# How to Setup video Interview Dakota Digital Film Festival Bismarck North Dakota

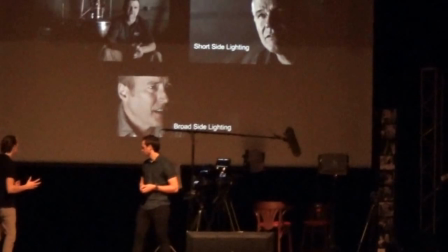(8:13)
And they did this for a distilling company and what's so unique about this to me is they interviewed three guys that started this business
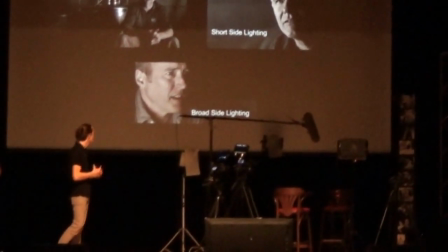(8:20)
All three of them really have a passion for distilling and wanted to make their business But they're all very unique in the film not showing but the way that
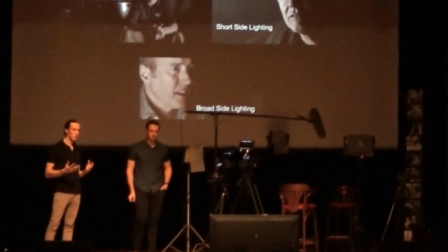(8:28)
they lit each one so separately and unique Really portrays and helps put put that in
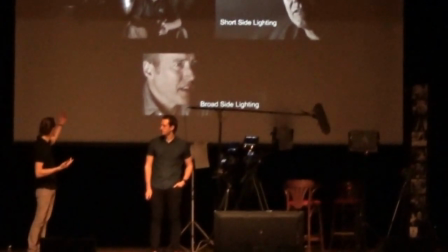(8:34)
place how unique each one of them are Is and in the top right you can see that guy.
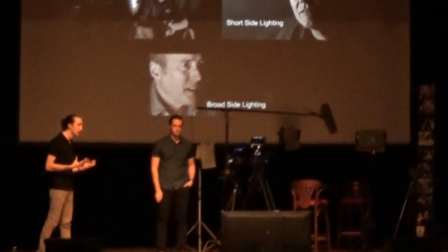(8:40)
He's kind of the engine behind the whole operation and he's the only one that has a wide shot and
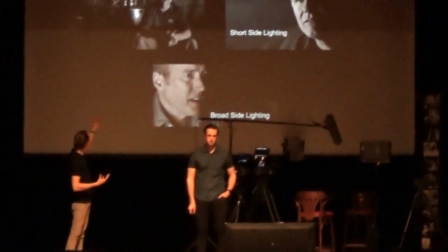(8:46)
it really tells the story it helps it helps show the tools and everything he uses in the background
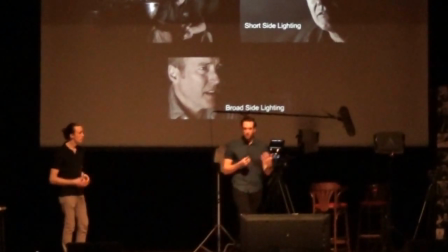(8:53)
really well and it's really unique to the way that they lit it and the other one that had all the knowledge of how to distill he was their technical guy they knew everything
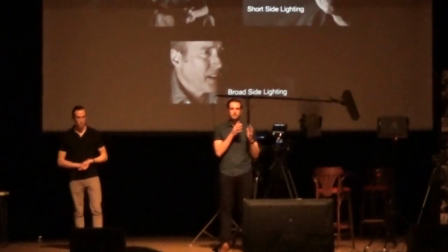(9:01)
from the starting to ending to making really great distilling drinks yeah and then the other thing and the reason I
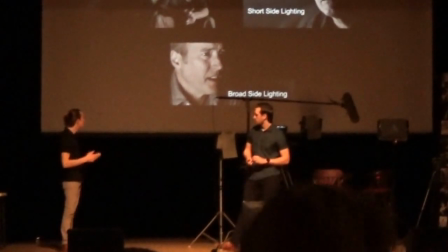(9:10)
really like this one to you to your guys attention is for this as you probably can tell they have one source of lighting and that's just a key
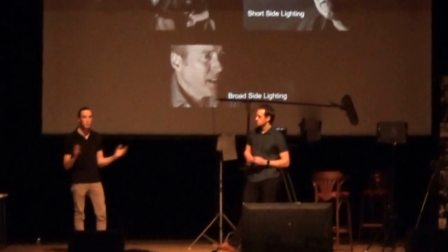(9:17)
link and for that they didn't even use a light these to garage so it was super basic super simple and something anyone can do without
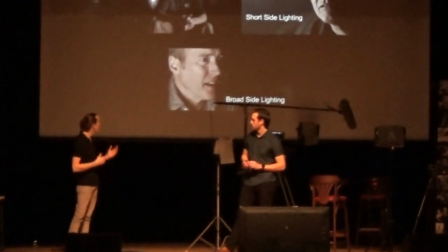(9:24)
a lot of equipment and the way they did that too is it's just a single point laying really drastic lighting but they made it work and they took the
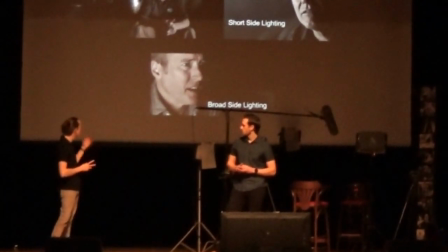(9:31)
time to set it up right and get it position the people then they have reasonings for doing short side lighting on the top right
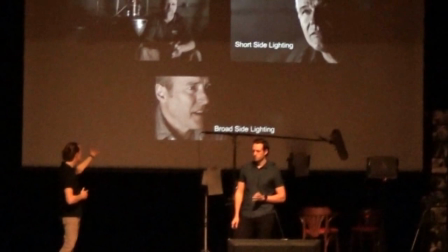(9:38)
guy broadside on the bottom and to give you context to what that means is when you have someone facing
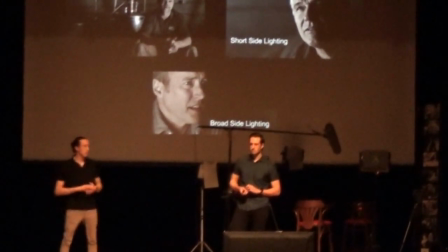(9:45)
doing an interview off-camera interview or they're not looking into the camera they're always going to be looking off either to the right or to the left
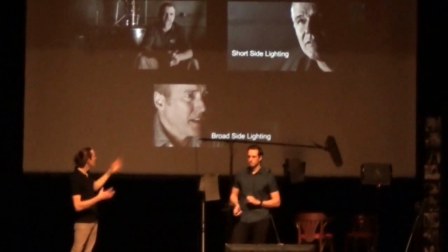(9:53)
and whichever way the where you see the most of their face the broad side of their face would be so
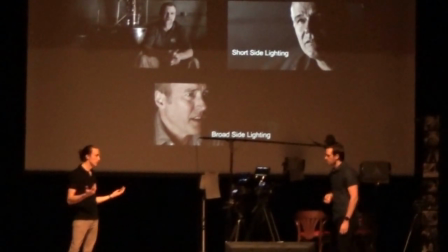(10:00)
on the bottom that would be the broad side of this face obviously it's the one that's getting hit with the key light so that That has the most light, the broadside lighting has the most light. And then the top, the short side lighting, you see, you have the broad side of his face but it's all dark,
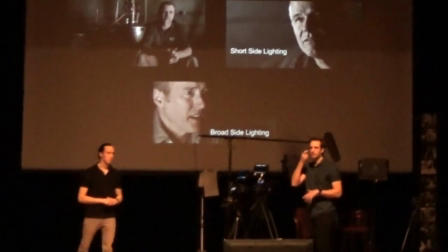(10:16)
so that's considered short side lighting because you see the shortest little bit of his face that's actually being lit by the key light.
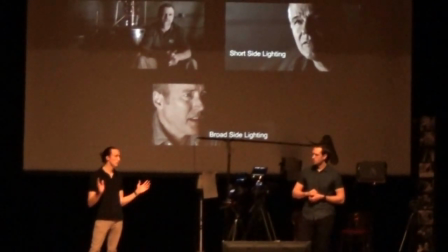(10:23)
Yeah, and they're both super simple techniques, there's tons of other, you can Google and research tons of different lighting techniques like Rembrandt and just,
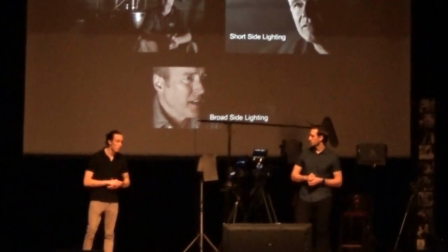(10:31)
there's so many ways with photography and film, they both apply. And they're just different.
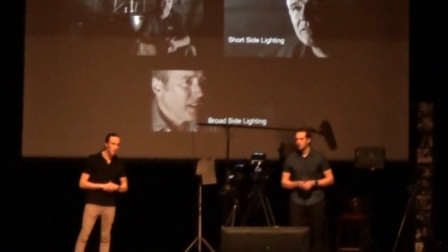(10:36)
They're both different ways to do it. Neither one's right, neither one's wrong, and it's super simple to do, too, with a little bit of research.
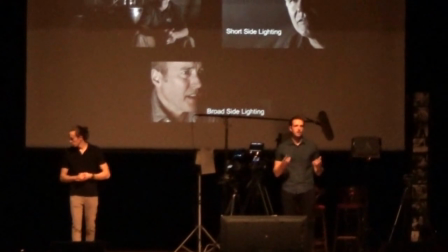(10:43)
And these helped tell their stories. They all had a different unique thing that they brought to the distillery,
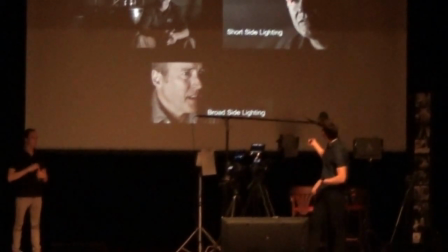(10:49)
and the first two that were interviewed were the two on the right side that had a darker interview,
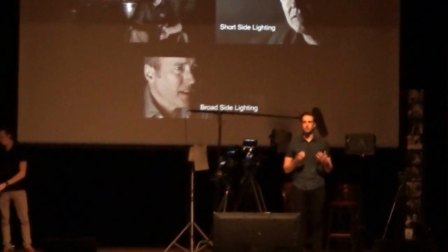(10:56)
and they talked a lot more about the challenges and the struggles that they faced as a business in starting.
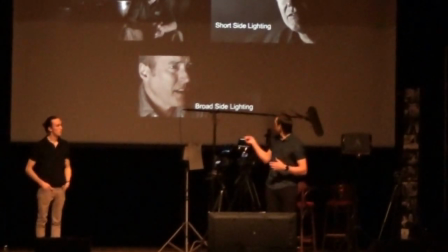(11:02)
And about three-fourths or halfway through, the last guy was introduced and he really talked about the process and why they chose to do what they did.
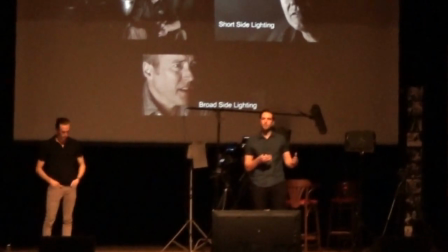(11:10)
And so it made sense for that interview to be a little bit farther away and not so close and personal
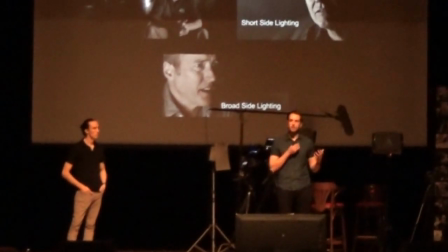(11:16)
because the topic was a little less close and personal for most.
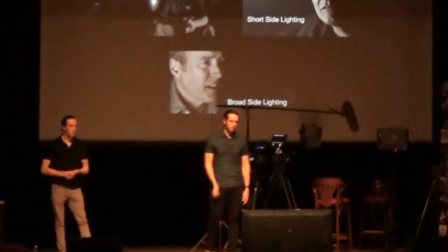(11:22)
So on to the next part. Now we've covered lighting. The next part that we're going to cover for the technical stuff is sound. And sound is just as important as the video. And there's two main ways that we do sound when me and Keenan set up for interviews. What we have set up right here is a boom mic. And that's usually our go-to. That's what we have for our main source. And then we always do a lav mic as a backup. Now, you can do a lav mic as your main one and do a boom mic as a backup. It doesn't matter. We prefer boom.
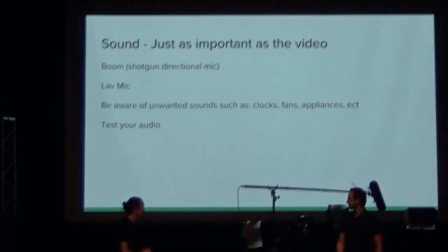(11:51)
But both are really great options. And they're something to not overlook.